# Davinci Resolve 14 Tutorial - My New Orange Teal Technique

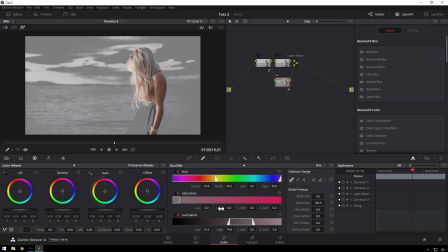[4:09]
We're going to get a nice big selection, nice big loose selection. So we'll bring this back a little bit by bring our width down some. We'll get a little bit of the background out. Move our center around. We're feeling pretty good.
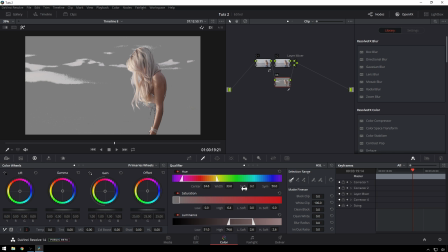[4:22]
And now you can see it's really nice. We just got skin tones and our highlights in there. I'll soften this out, you know, a good little bit, because we can afford to do that here. And I mean, bring these highs all the way up because we want all the highs in this. And then add a little bit of low soft.
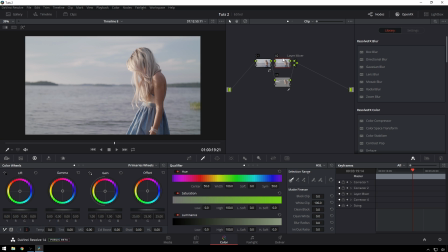[4:40]
And now just the opposite of before, we're going to make our top layer, which is actually, if you're thinking about this in the Adobe world, this would be the bottom layer, because this node is going to overwrite this node. We're going to make this guy nice and cool. You see that's starting to look good there.
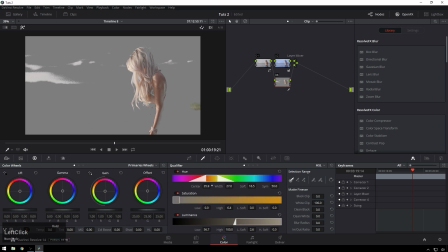[4:54]
Change this guy around a little bit. Make it real, real soft. This real, real soft. There we go. And I'm liking that better.
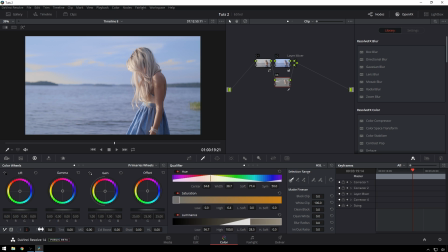[5:12]
Now in this one, we can go ahead and do the opposite. So make our temperature warmer. Now I'm not liking what that's doing over here. So I'm going to first see if we can fix this by
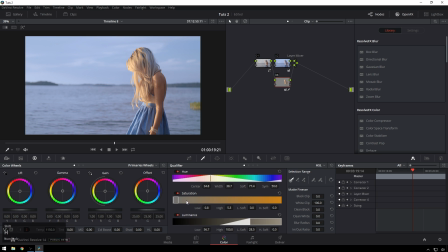[5:27]
bringing up our low. Yep, there we go. So just decreasing the amount of low saturated stuff in here.
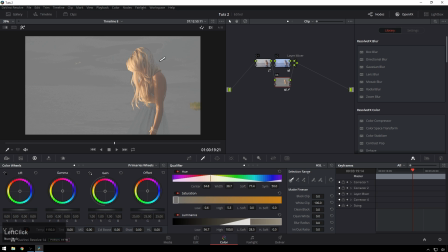[5:35]
Get that out, and it gets us a little bit of free backlight on the hair too, which is nice. And then we just go ahead and soften this out some and soften out the high here too, just because.
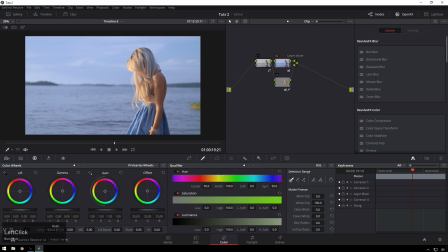[5:46]
There we go. Now this looks a little bit extreme right now. I'm going to push it even a little bit further. But you see, we're getting this great contrast here. And there's this little piece of grass out here that I'm not going to fix in this tutorial, but that's pretty easy to just qualify off and, you know, well, what the heck?
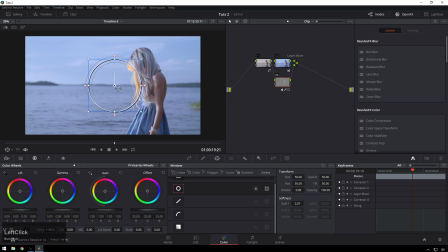[6:00]
What the heck? So you just add a little mask here. So normally, you see, this is wrong, Theo. But you just click this little button here, and all of a sudden it excludes this part. And now the grass fades into the rest of the image.
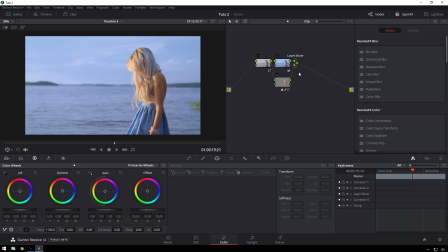[6:12]
Cool. So now to sort of bring this image together a little bit more, this is a trick that I would always use and still do use a lot in Photoshop, and I'll use it more in grading now too. So another layer mixer, because my mind is in Photoshop world right now, and we're gonna go ahead and make this guy monochrome.
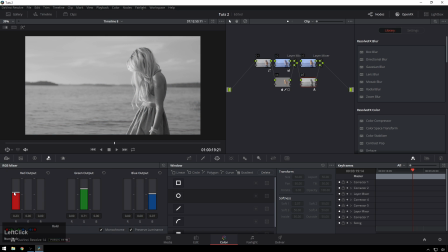[6:30]
We're gonna bring our reds up some, and this will make our skin a little brighter. And this technique you should be a little bit careful with, because it can introduce some noise to your image, especially with lower quality footage. This is footage shot in 4:1 RAW on the Blackmagic Ursa Mini 4.6K.
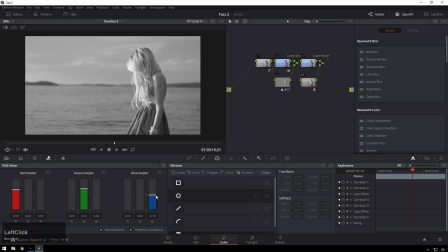[6:47]
And it's got plenty of light, so it should hold up pretty well. We're going to bring our blues down. You see, now we get a lot of extra contrast for free, which is nice. Not really for free, but enough for free. Then we're going to go and add some normal contrast in here. And pump this up. And you can be a little bit heavy-handed with this.
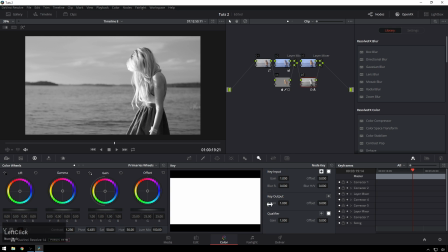[7:05]
Because, I mean, that right there, I like a lot. But then we're going to go to our key section and bring our key output down.
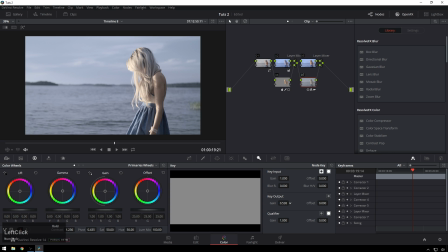[7:12]
And it gives it this sort of desaturated, whitewashed look. But I think it looks just a real dramatic, really cinematic look.
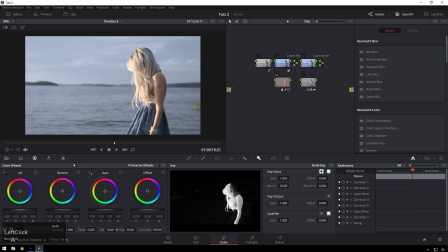[7:20]
I can bring our skin tones up even more so they stick out some. And I think this is just a really neat look. So there you go. One simple way of getting orange teal. One a little more advanced way. I think we got some cool images out of this. Really useful stuff. I really like using the temperature control for adding some color contrast.
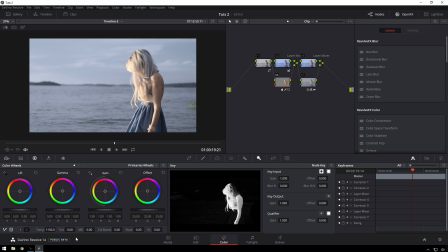[7:37]
I think it does a really nice job. And then, you know, you'll have it consistent across your grades too, which is nice. Because it does a really good job. So, I hope you enjoyed this tutorial. If you liked it, give it a like. If you didn't, give it a dislike. No matter what, leave your feelings down in the comments below. If you want to see more videos like this, be sure to subscribe to the Meester Media YouTube channel.
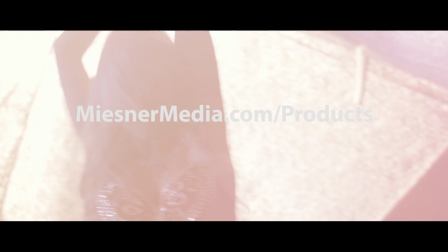[7:52]
If you want even more goodness, check out meestermedia.com/products, where we've got some LUTs and power grades and light leaks and optical stuff.
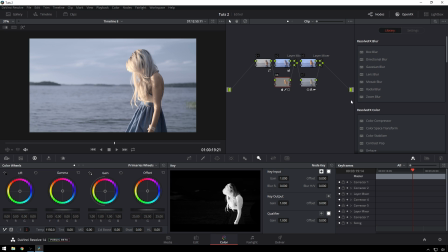[8:00]
It's a good time over there. I mean, just for the sake of whatever.
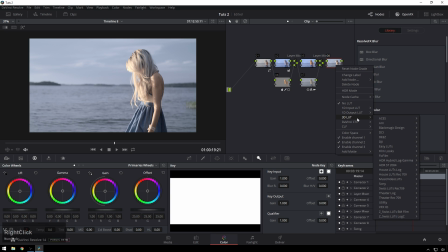[8:05]
I mean, this one definitely doesn't need anything, but
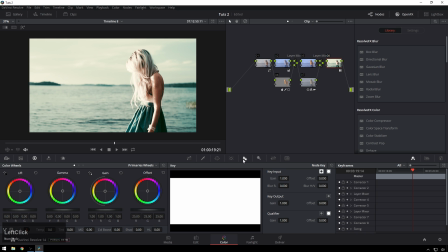[8:11]
Meter by the Sun Station would be good on this. Yeah. So we get this. And then reduce the output some.